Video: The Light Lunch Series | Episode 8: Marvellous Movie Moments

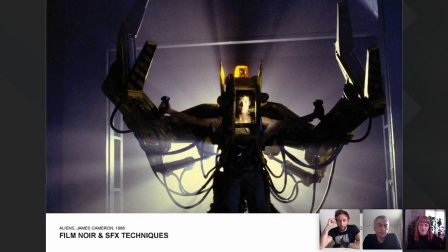and at the end here sort of almost film noir techniques used throughout James Cameron's movie I know Paul has his own favourite in this movie which is the scanner at the start of the movie which is a laser that comes into the ship to scan it at the beginning and it sort of sweeps across the room and using a very similar technique to conceal you know the
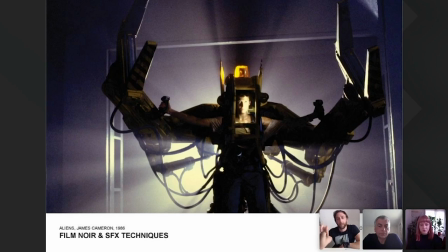sort of the mechanics behind it using a high intensity of light from behind the source helping to sort of conceal what's happening and what rigging or whatever's happening behind it um
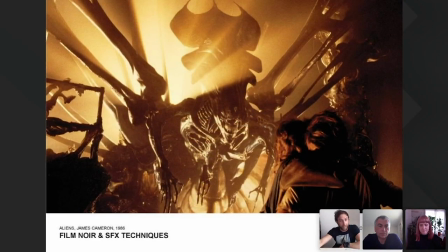same technique used here with the loader and again here with the queen alien obviously it's helping to whatever rigging or uh tools that are operating the uh the sort of the large scale
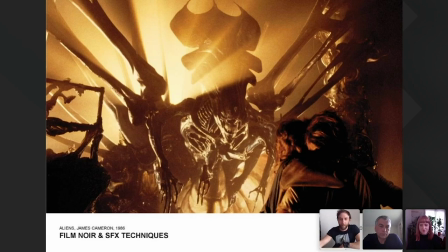beauty there um uh being hidden by that light also very powerful so
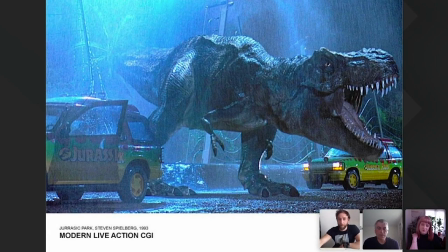modern live action um in terms of the blend between visual effects and lighting um being convincing um came uh with jurassic park which was one of the first uh movies to have um sort of that cgi crossed over with uh
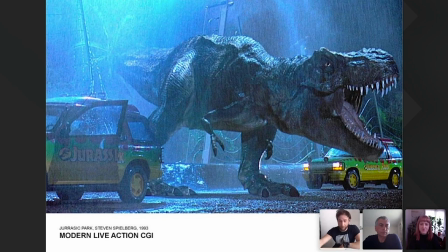real-time actors in a very convincing way in 1993 everyone that's seen this movie will be familiar with this scene uh this is when all hell breaks loose
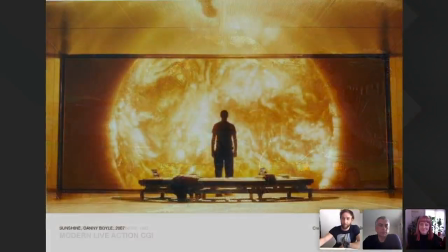um and uh a man gets eaten on the toilet. And then we go forward to something by Danny Boyle.
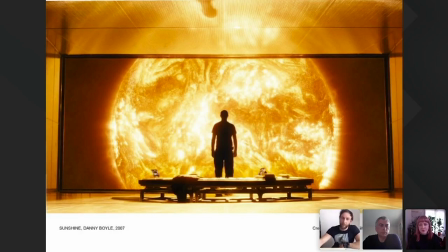I mean, Danny Boyle is super theatrical in terms of his production. I mean, everyone around the world probably simultaneously watched his London Olympic Games sort of opening, closing ceremony. Yes.
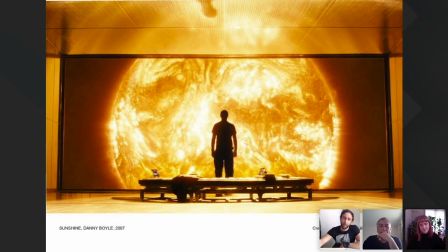And it was very sort of flamboyant theatrical but this is a movie that sort of touched my heart because it's about sort of the Sun and something that's you know very profound in terms of what we do but also you know why everything is here and it's plays a key role in this
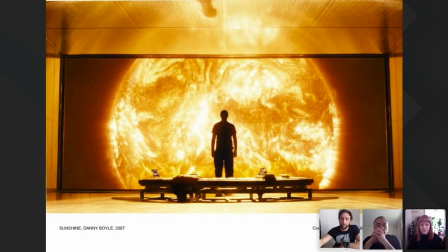movie sunshine where they're traveling towards the Sun and as they get closer to it they have this interchange in a sort of dialogue with their relationship with the sun very monochromatic almost with the sort of sort of sodium-esque yellow that comes from the Sun as they look at it through this filter
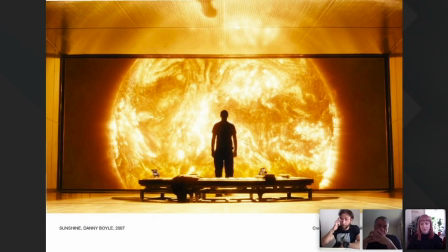but it is very beautiful and stunning to watch.
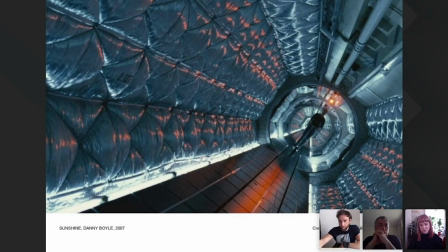Inside the ship typically science fiction very restricted use of lighting in terms of palettes very functional normally helping to show distinction between worlds or scenes.
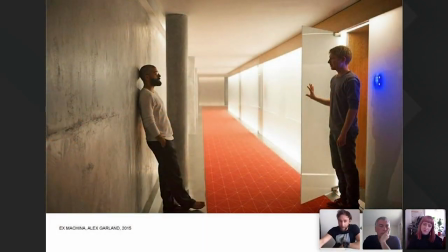And used to no greater effect lighting in the more contemporary movie Ex Machina in 2015 by Alex Garland. It's a subterranean workshop space where the sort of genius works on his AI robots.
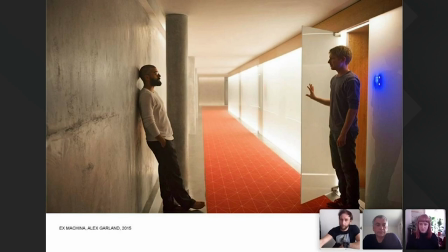But in the subterranean world there's no workshop there's no uh natural lighting and so all the lighting is uh and that's sort of the tone of the movie is conveyed by the use of a few dedicated sources of artificial lighting and you can see in this scene here there on the left hand
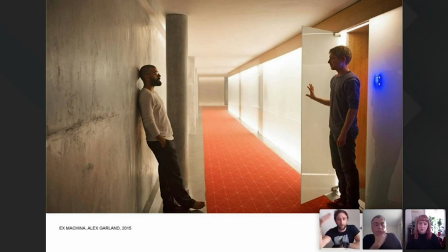side adjacent to the concrete wall there are linear strips both in the floor and the ceiling um that contain both uh a cool white light and a warm white light source as well as a sort of the illuminated glazing on the on on the right-hand side in that sort of more cubic
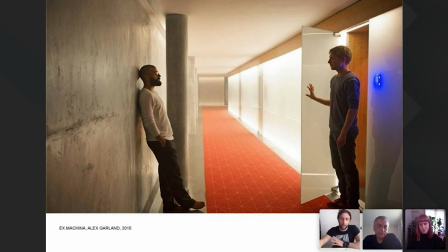form and a balance and a careful balance of the operation of these light sources and the color temperatures, which we all rely on quite heavily in our designs nowadays as lighting designers communicate different times of day or different demands in times of use.
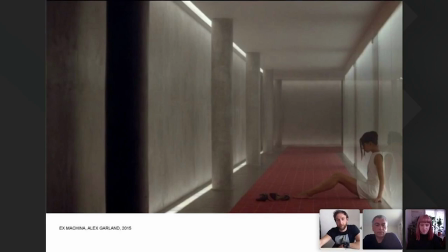You can see here that cubic form in the middle sort of playing sort of second fiddle to the now illuminated cool white strips on the perimeter concrete.